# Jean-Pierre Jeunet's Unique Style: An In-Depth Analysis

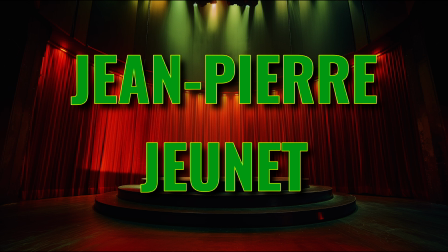[0:00]
Jean-Pierre Jeunet is one of my favorite directors.
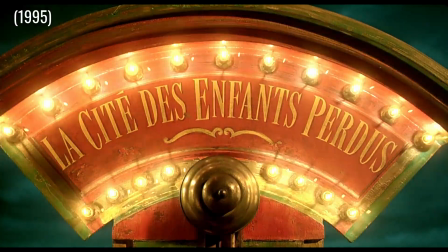[0:03]
He's directed Delicatessen, The City of Lost Children, Alien Resurrection,
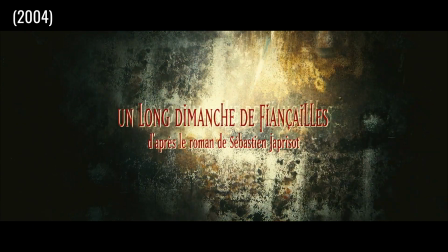[0:10]
Amélie, A Very Long Engagement, Micmacs, The Young and Prodigious T.S.
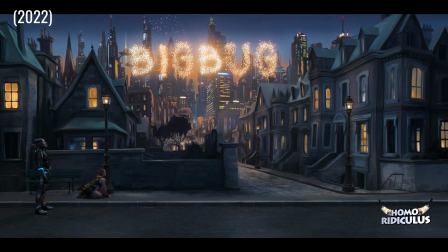[0:19]
Spivet, Big Bug, and a TV pilot called Casanova.
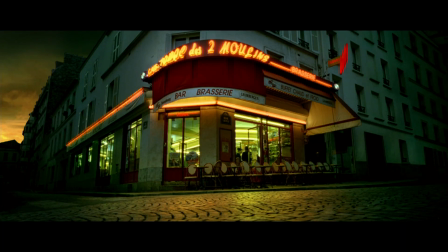[0:25]
His films are visually unique and instantly recognizable.
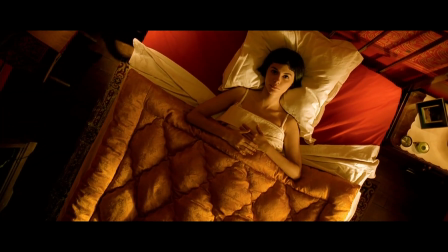[0:29]
In this video, we'll explore the 5 essential elements that define Jeunet's distinctive cinematic style,
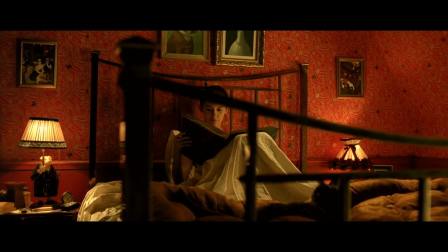[0:36]
from whimsical storytelling to striking visual aesthetics. Let's take a look.
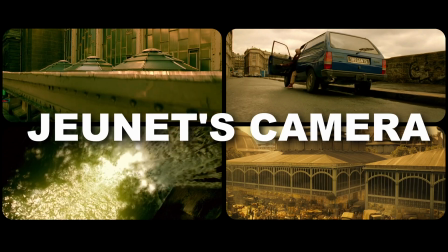[0:42]
I think the way that Jean-Pierre Jeunet uses the camera is my favorite thing about him.
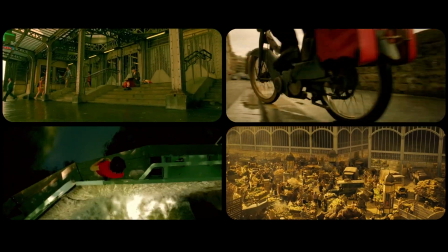[0:48]
I love the way he moves his camera, and Jean-Pierre Jeunet moves his camera a lot.
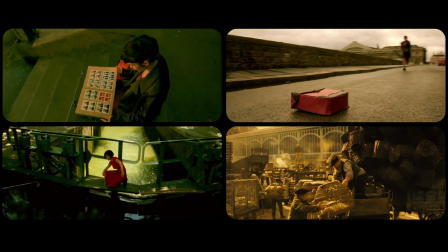[0:53]
Some critics have called his style distractingly exhibitionistic and over-calculated, but I've never felt that way.
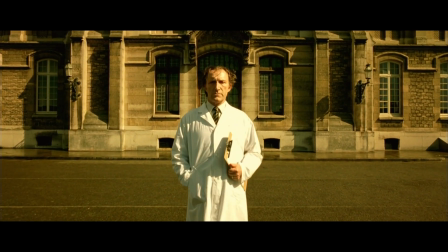[1:00]
You might notice that when he moves his camera, he usually only moves it in a straight line.
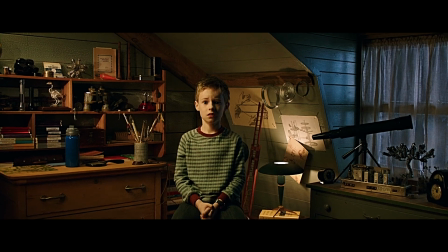[1:05]
It's not searching or looking around. He said, quote, "I'm very strict about camera movements.
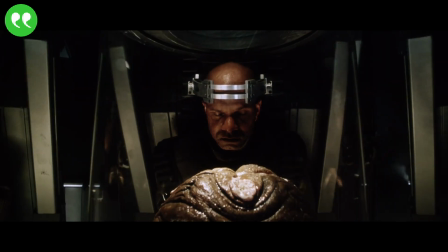[1:12]
I feel that they must be regular and steady. During a tracking shot, I refuse to have the camera swivel or start moving to seek out details.
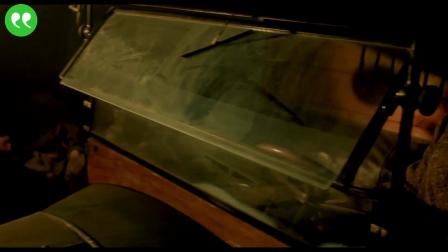[1:20]
When I see a cameraman touch the cranks during a tracking shot, I wrap his fingers.
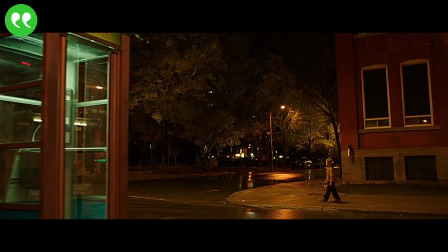[1:26]
I insist on total rigor, since I believe it lends elegance and power to the camera movement.
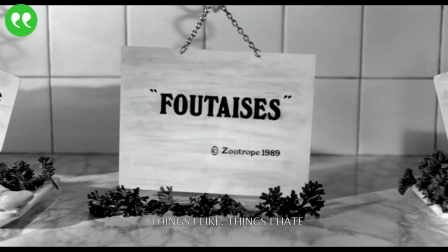[1:31]
Moreover, this is what frustrated me about the Steadicam for many years. I felt that it was unable to attain such consistency.
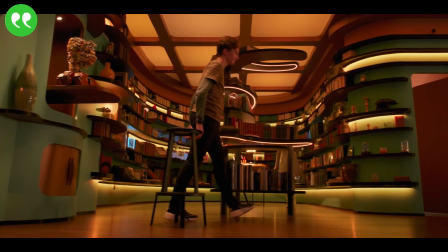[1:39]
At the same time, it's an amazing tool that allows you to do things that would be impossible otherwise,
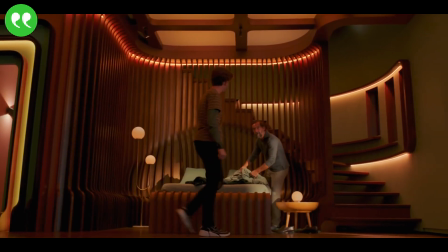[1:45]
and I've finally managed to find a Steadicam operator who is so strong he manages to film it the way I like.
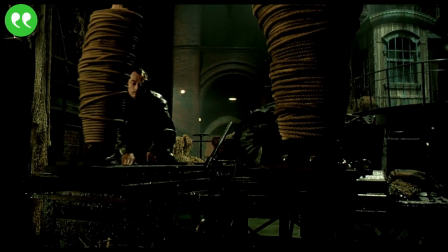[1:50]
In other words, with a steadiness similar to that of a tracking shot on rails."
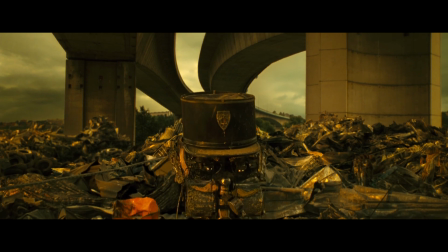[1:56]
End quote. You might notice that a lot of Jeunet's camera movements bring characters into frame suddenly, sometimes from the top or bottom of frame.
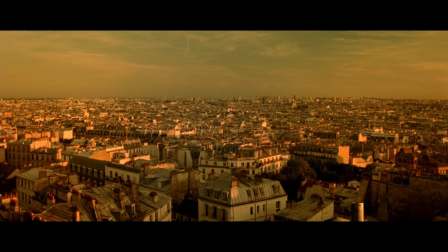[2:04]
He says this is a technique that he's loved from The Good, the Bad, and the Ugly, and has since used it in his own films. Quote, "My mania is the entrance into the frame from below.
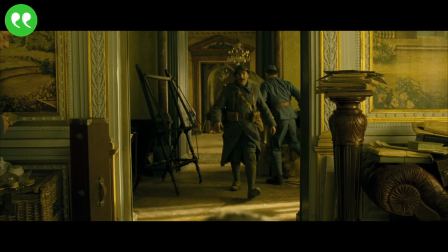[2:14]
The camera moves down and allows the character to enter the frame through the foot of it.
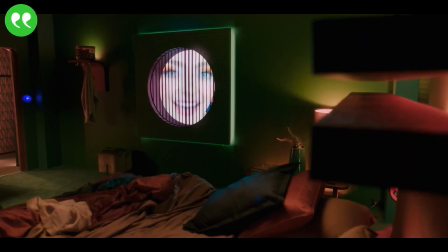[2:19]
I use this technique in an abstract manner, but it makes the character's arrival incredibly dynamic.
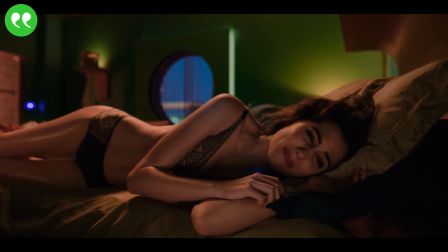[2:25]
They do not appear stepping into frame, nor does the camera go looking for them.
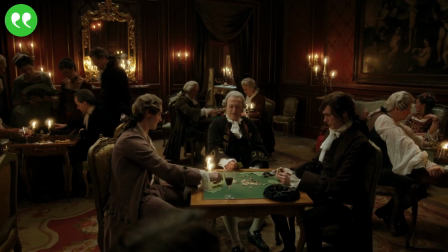[2:30]
They pop up from below like a jack-in-the-box. These entrances, from the bottom or the back of the shot, are also a direct influence from Sergio Leone.
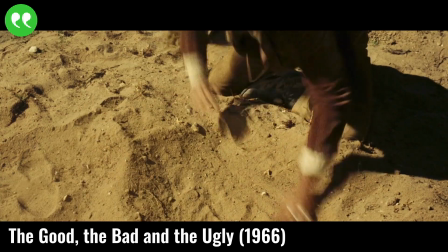[2:39]
I remember a scene in The Good, the Bad,
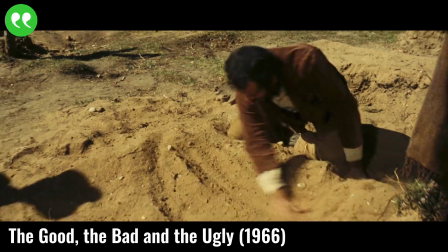[2:41]
and the Ugly in which Eli Walsh is leaning over a grave and all of a sudden a shovel lands next to him.
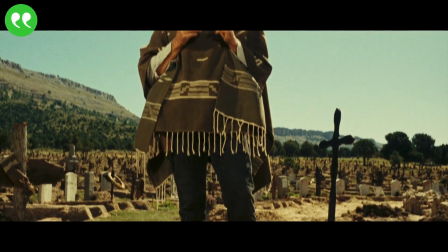[2:48]
Then the camera pulls back and we discover Clint Eastwood's boots. I often use that idea.
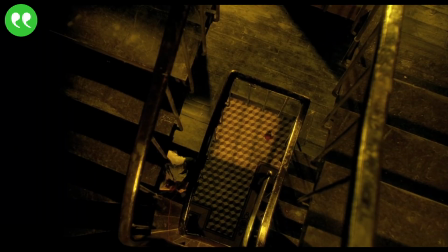[2:53]
For instance, in Delicatessen, when the old lady's ball of wool rolls over the ground,
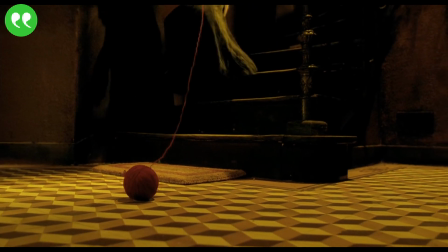[2:59]
the camera pulls back at the same time and we discover the butcher's feet.
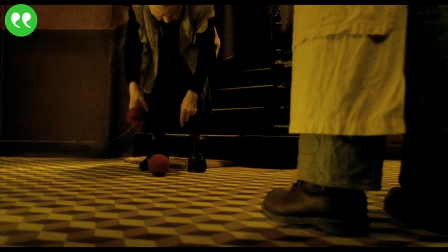[3:03]
This kind of movement done at ground level with a very short focal length is very impressive."
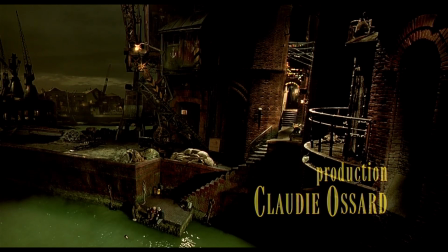[3:09]
End quote. Jeunet loves wide-angle lenses, really sets his movies apart visually from most of the movies being shot in Hollywood.
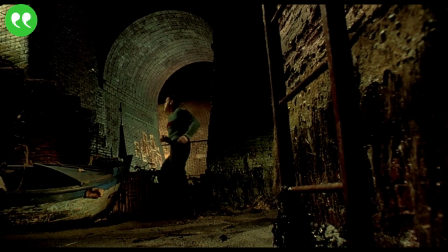[3:16]
In an interview, he once said, quote, "I love the idea of being able to summarize a whole scene in one frame,
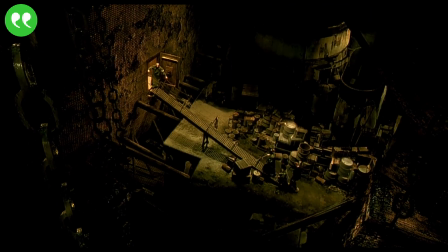[3:22]
whatever the graphic nature of the frame that brings the scene to life. It's for this reason that I use virtually only short lenses.
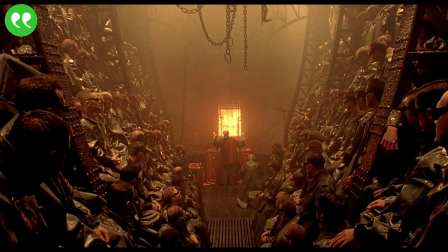[3:29]
I could shoot a whole film using just an 18mm and 25mm lenses.
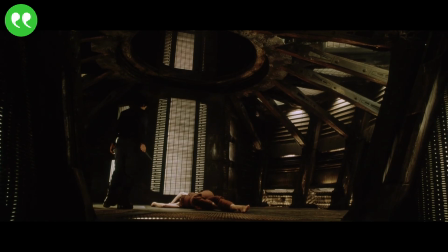[3:34]
In Alien Resurrection, I also used a 14mm lens a great deal to make the sets more imposing.
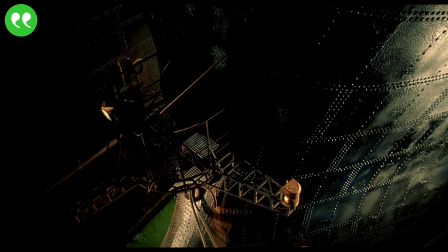[3:41]
Using a wide-angle lens like that allows you to have a better composed image from a graphic point of view.
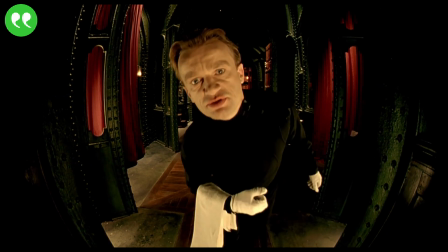[3:47]
But at the same time, its use requires a great deal of rigor or the film can seem tacky as soon as you move the camera.
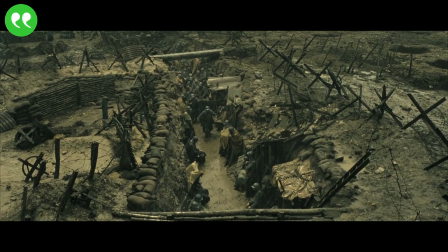[3:54]
I also use long focal lengths at times, but only very, very long ones.
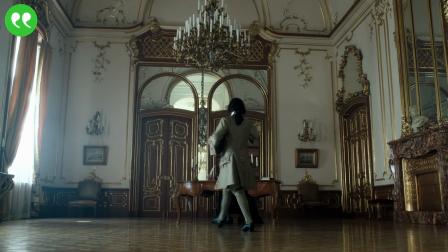[3:59]
I don't use them too much because they're not a stylistic device, but rather a practical one.
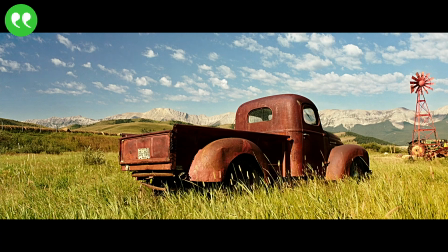[4:04]
By alternating very short and very long focal lengths, you give an impression of greater visual richness.
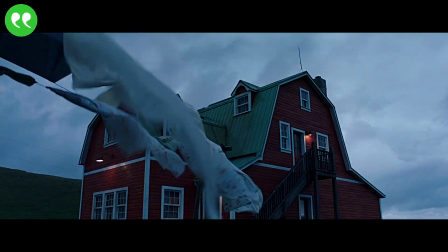[4:11]
It's a process that the American cinema has used a great deal in recent years, but one that I feel goes against the notion of visual style.
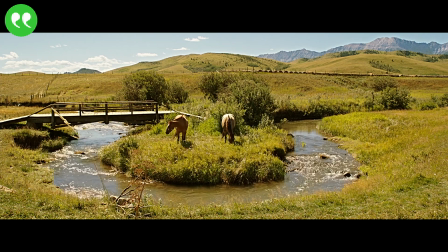[4:18]
I used it a little in Alien Resurrection because it was a way of entering the Hollywood game,
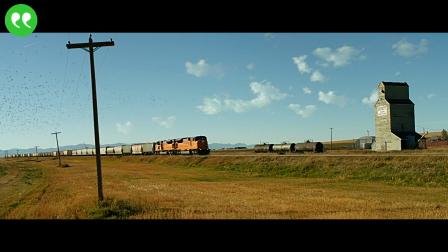[4:23]
but on films like Delicatessen or City of Lost Children, I have always avoided it."
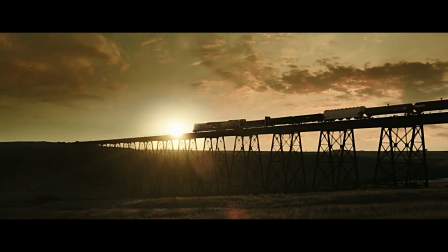[4:28]
End quote.
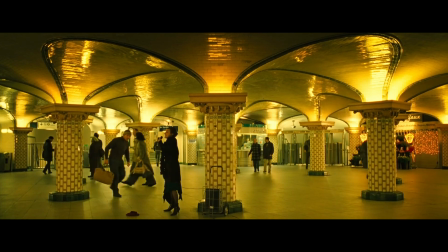[4:29]
He shoots almost all of his shots on 14 to 28mm lenses, and he said that a 35mm lens is like a long lens for him.
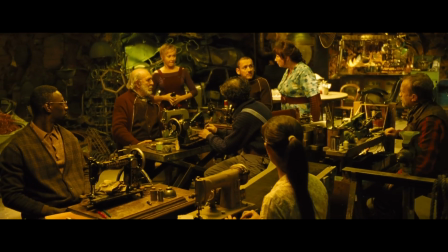[4:37]
The wide lenses have a couple of visual benefits. First, you get a wider field of view with more in focus.
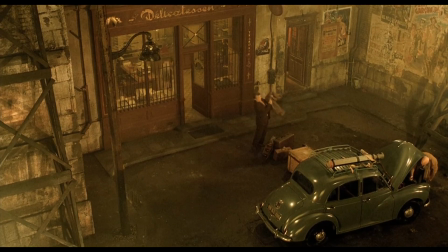[4:44]
When you have sets and production design and costumes as great as Jeunet, you want to be able to look at them.
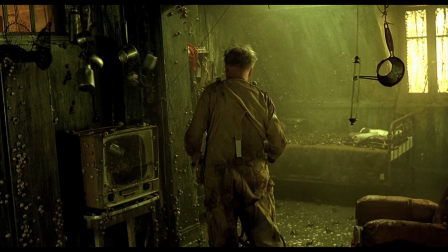[4:50]
Wide lenses capture more of the scene, providing a greater sense of space and depth.
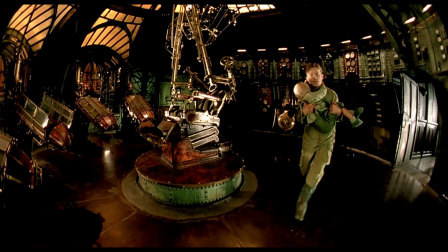[4:55]
This helps the audience to get a better look at the environment and the spatial relationship between characters and objects within the frame.
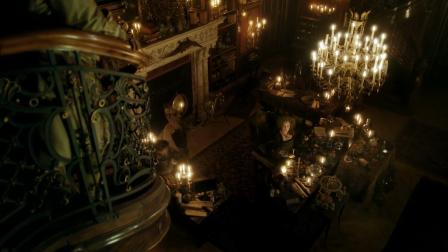[5:03]
Another reason to use wide lenses is that when you move the camera as much as Jeunet does,
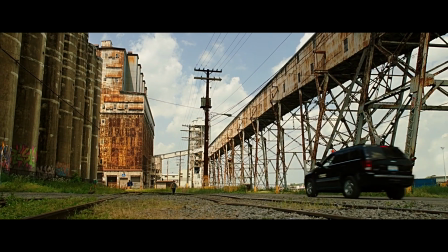[5:07]
wide lenses exaggerate the motion of the camera and the relative movement of objects within the frame.
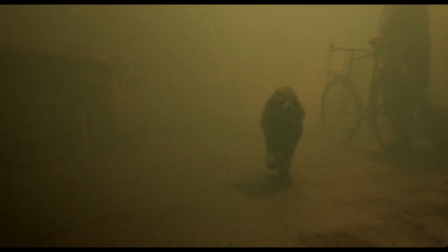[5:13]
This can create a more dynamic and immersive experience, enhancing the sense of motion and making the shot feel more energetic.
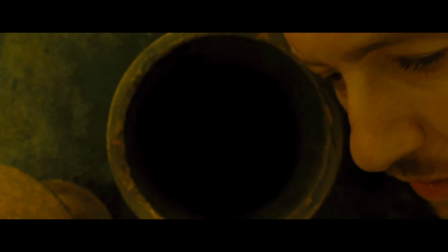[5:22]
Wide lenses also allow him to move his camera into tight spaces.
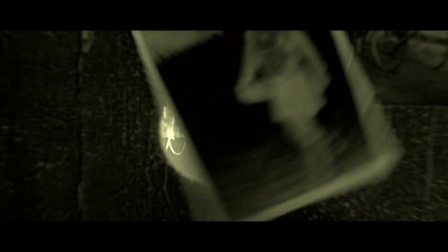[5:26]
In almost every one of his films, he has his camera moving into or out of a hole, or pipe, or tunnel.
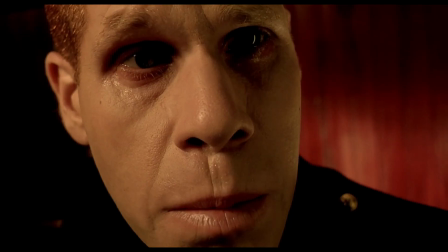[5:33]
Normally, directors don't like to shoot faces with wide-angle lenses as it can cause faces to appear stretched or exaggerated,
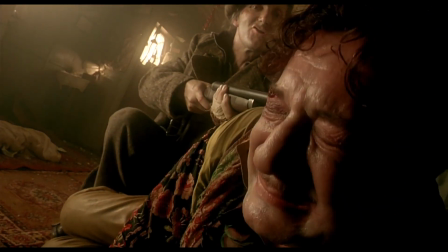[5:39]
with features like noses, foreheads, and chins becoming unnaturally prominent.
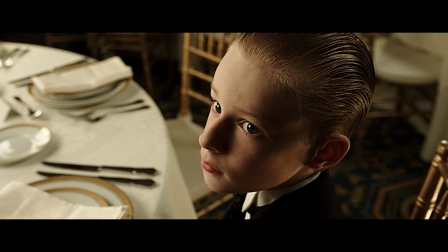[5:44]
The natural look provided by standard or telephoto lenses makes it easier for viewers to empathize with the characters and engage with their stories,
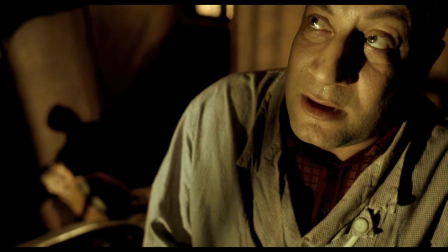[5:52]
but Jeunet uses his as part of his style.
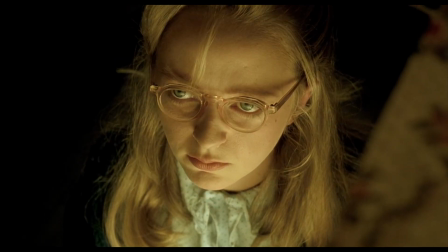[5:55]
His use of wide lenses is a stylistic choice that helps put his films into their own world.
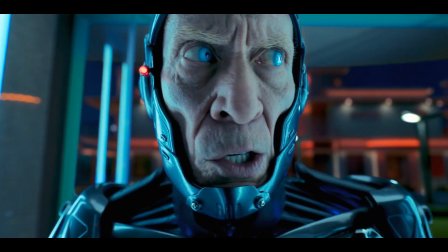[6:02]
He films almost all his actor close-ups with wide-angle lenses,
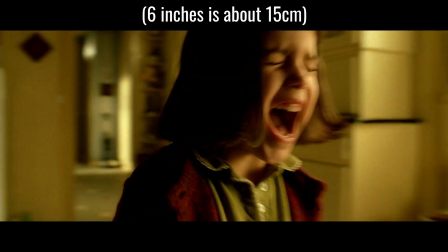[6:06]
sometimes having the camera as close as 6 or 7 inches from the actors' faces, usually slightly above or slightly below eye level.
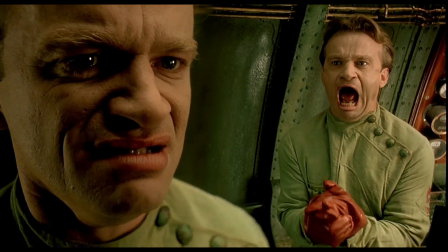[6:14]
Having a wide-angle lens so close to an actor can also really emphasize any emotions we see on their faces.
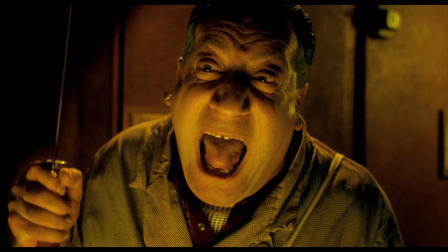[6:21]
This is probably why he has so many close-ups of people screaming and shouting.
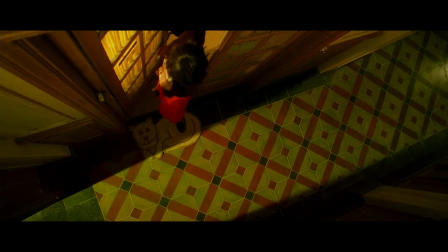[6:25]
Another trademark of Jeunet's style is shooting from a very high angle, sometimes looking straight down.
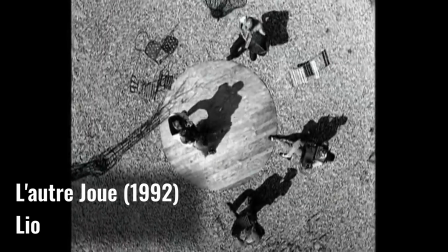[6:32]
He even directed a music video for Leo called L'Autre Jour, where every single shot is a high-angle shot.
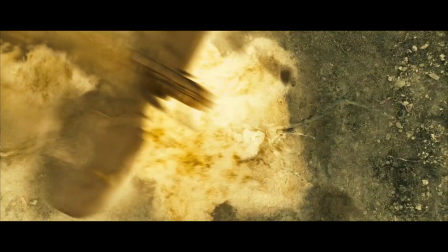[6:40]
High-angle shots are effective in providing a broader view of the surroundings.
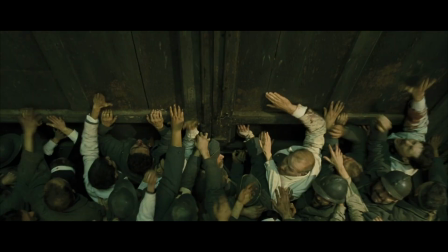[6:44]
This is useful in establishing scenes, showcasing the setting, or highlighting the scale of an event or location.
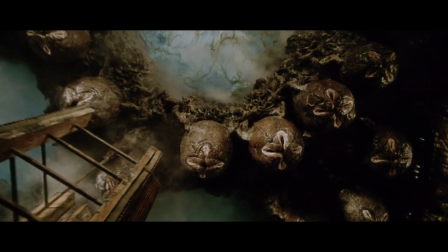[6:52]
Incorporating high-angle shots also adds visual variety to a film, making it more dynamic and visually engaging.
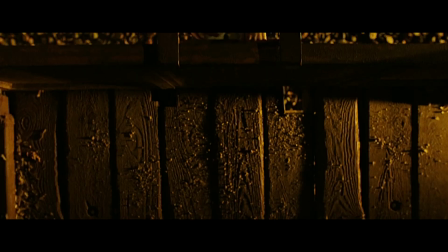[6:57]
It helps break the monotony of eye-level shots and can be used creatively to enhance the storytelling.
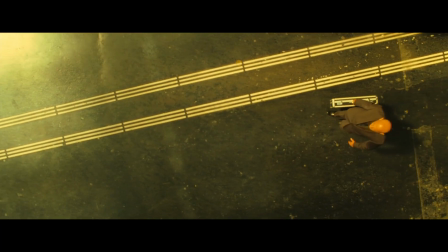[7:04]
Some critics have complained that high-angle shots in Jeunet's films seem
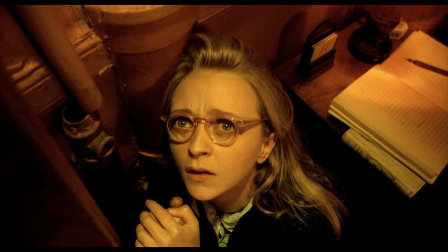[7:08]
unmotivated and all the shots should be from a specific point of view, but Jeunet isn't bothered by this.
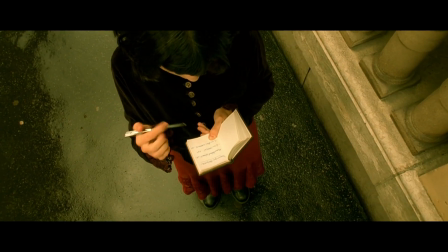[7:13]
He says, it's God's point of view. Can't argue with that, I guess.
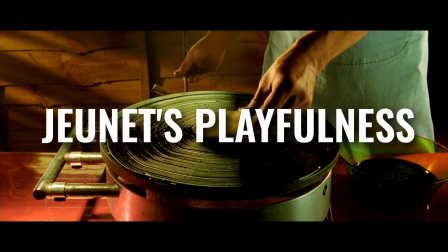[7:20]
If there's one single word that best describes Jeunet's work, it's playful.
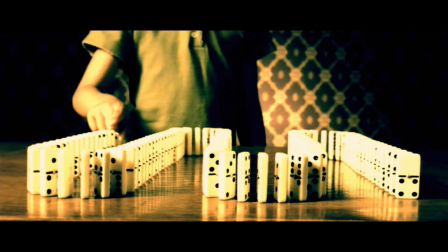[7:26]
You see it in almost every one of his films, commercials, and music videos. This extraordinary creativity and inventiveness.
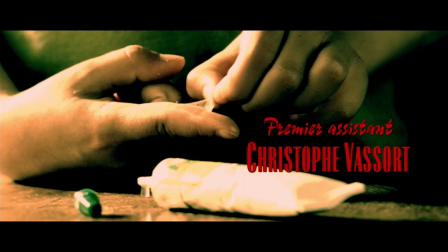[7:33]
The entire opening credit sequence of Amélie is a montage of all the fun, playful games and activities that children do.
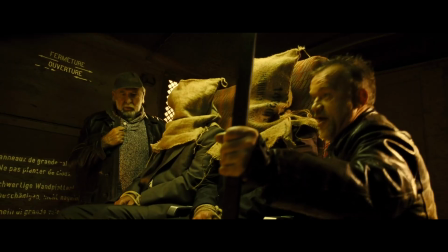[7:40]
The entire film of Micmacs is basically a playful revenge story against unscrupulous arms dealers.
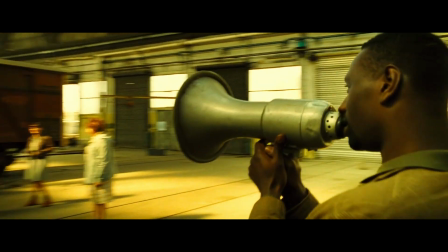[7:47]
Even the subjects he includes in his films have a playful aspect to them.